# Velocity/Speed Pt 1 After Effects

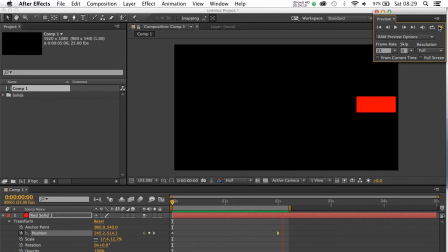254s
There we go. Slightly eases up as it gets into the end.
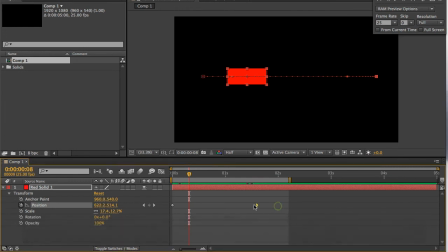259s
I think what I might do is move that keyframe to 1 second, and I think the effect might be a little bit more dramatic.
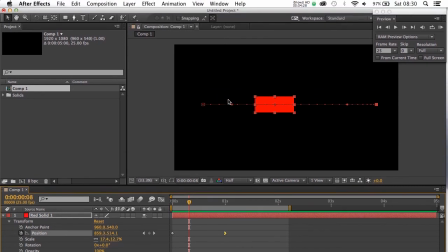264s
Let's play it back and have a look. It still works though, because as you can see, these are spread apart quite a bit here, which means it's going to go fairly quickly. If they're spread apart quite a bit, the movement will be faster. The closer they are together, the movement will slow down. So let's just play that back. That's a bit better.
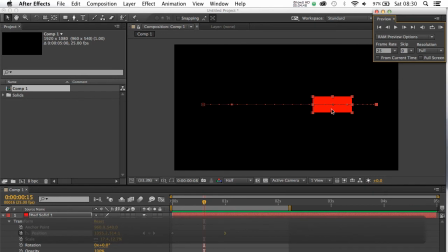284s
It eases up now towards the end. So again, keep an eye on these dots and how far they're spread apart. If they're tightly packed, like here, means things are going to slow down.
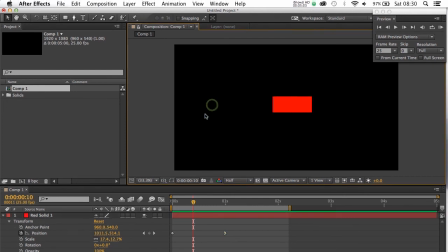300s
if they're more evenly spread like here, if they're more evenly spread like here, things will be going that little bit more quickly.
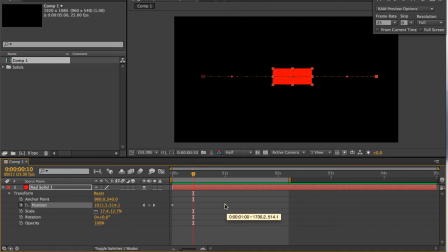311s
Now, if you want to undo the Bezier keyframe, you can do Command on your keyboard, click on it once, and then again to put it back to a diamond. And if it's a diamond, it's a linear keyframe. And as you can see, my motion path is now linear.
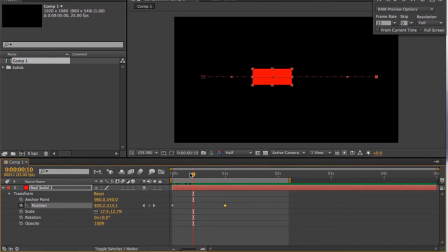324s
All of the points along the path are now evenly spread, and we've gone back to the fairly dull, flat movement. I'm going to do a right click on the first keyframe. Go to Keyframe Assistant and Easy Ease Out.
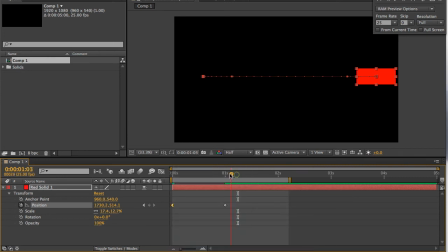342s
This means now, if we look at the beginning, it's quite a nice effect.
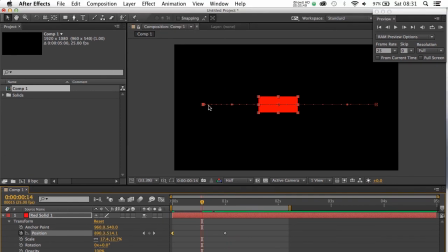346s
What will happen is it will actually start slowly and speed up towards the end.
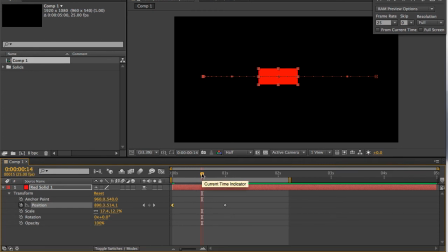352s
It's almost like you're trying to start a car and accelerate away slowly. So let's give that a go.
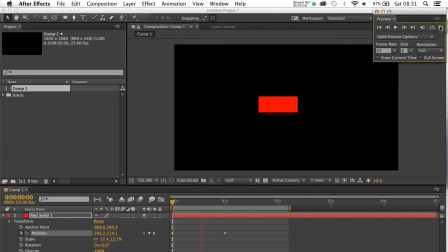357s
So it starts slowly and then zooms off, and you'll start to find you can actually add a bit of character to your movements. In this case, it's fast to get off, then it slows down.
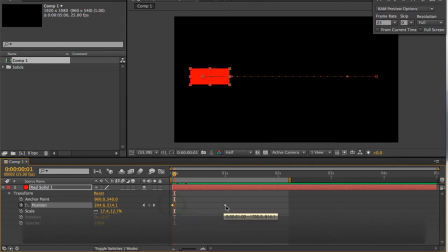371s
If I put it back to a normal linear and put this one here back to easy ease in,
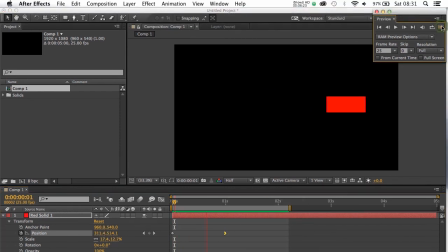380s
we've reversed the process. It now gets off quickly and then slows down at the end.
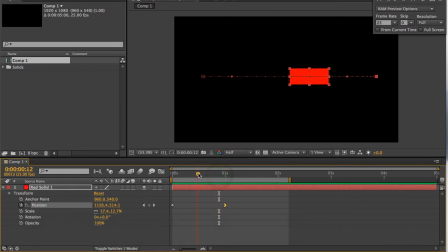386s
Now they're basic movements, but you really need to get the hang of these to get a sense of bringing a bit of life and actually controlling your movements a bit more.
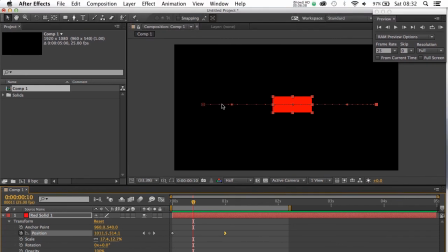395s
And keep an eye out for these motion paths. If things are spread apart like this, it's going to go quite quickly.
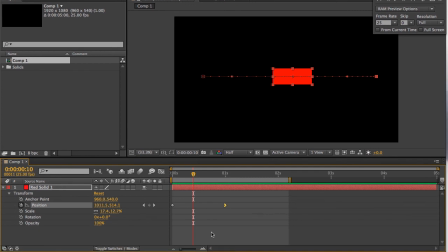401s
The more tightly packed they are, like here, things will go more slowly. There's one last thing you can do, and I'm just going to put this back to linear again. If you want to, you can actually highlight both keyframes,
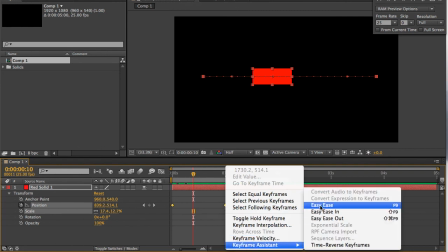415s
do a right click, Keyframe Assistant, and just go for a general easy ease, which means both keyframes will ease out and ease in.
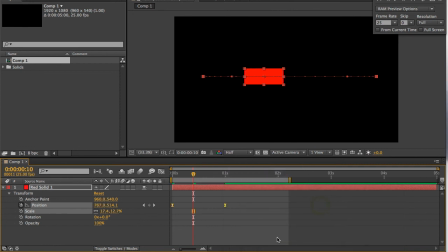422s
And it actually just smooths over the whole animation.
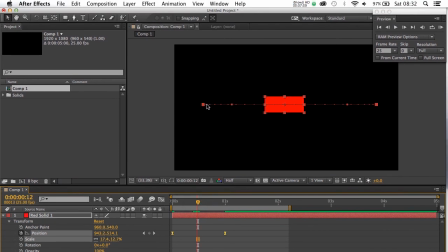425s
If you look at it now, you can see things are tightly packed here, but they're more loosely packed together in the middle.
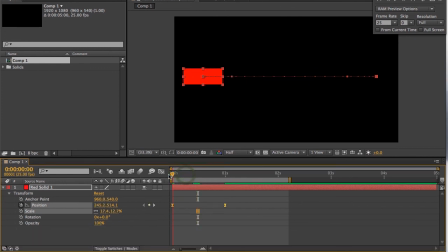434s
So it'll be fast in the middle, but slow at the beginning and at the end. Let's give it a go.
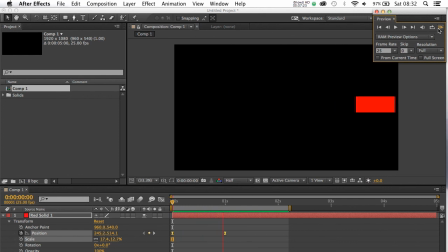441s
Yeah, not bad. Anyway, I think you got the idea.
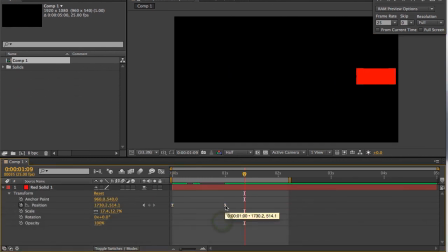444s
If you want to put them back to linear, you can do Command and click and it puts them back to the diamond shape. If you want to make them easy ease, it's a simple right click, Keyframe Assistant, and your tools are here.
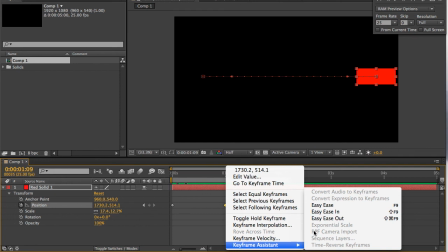459s
Okay folks, hope you found that useful. See you in the next tutorial.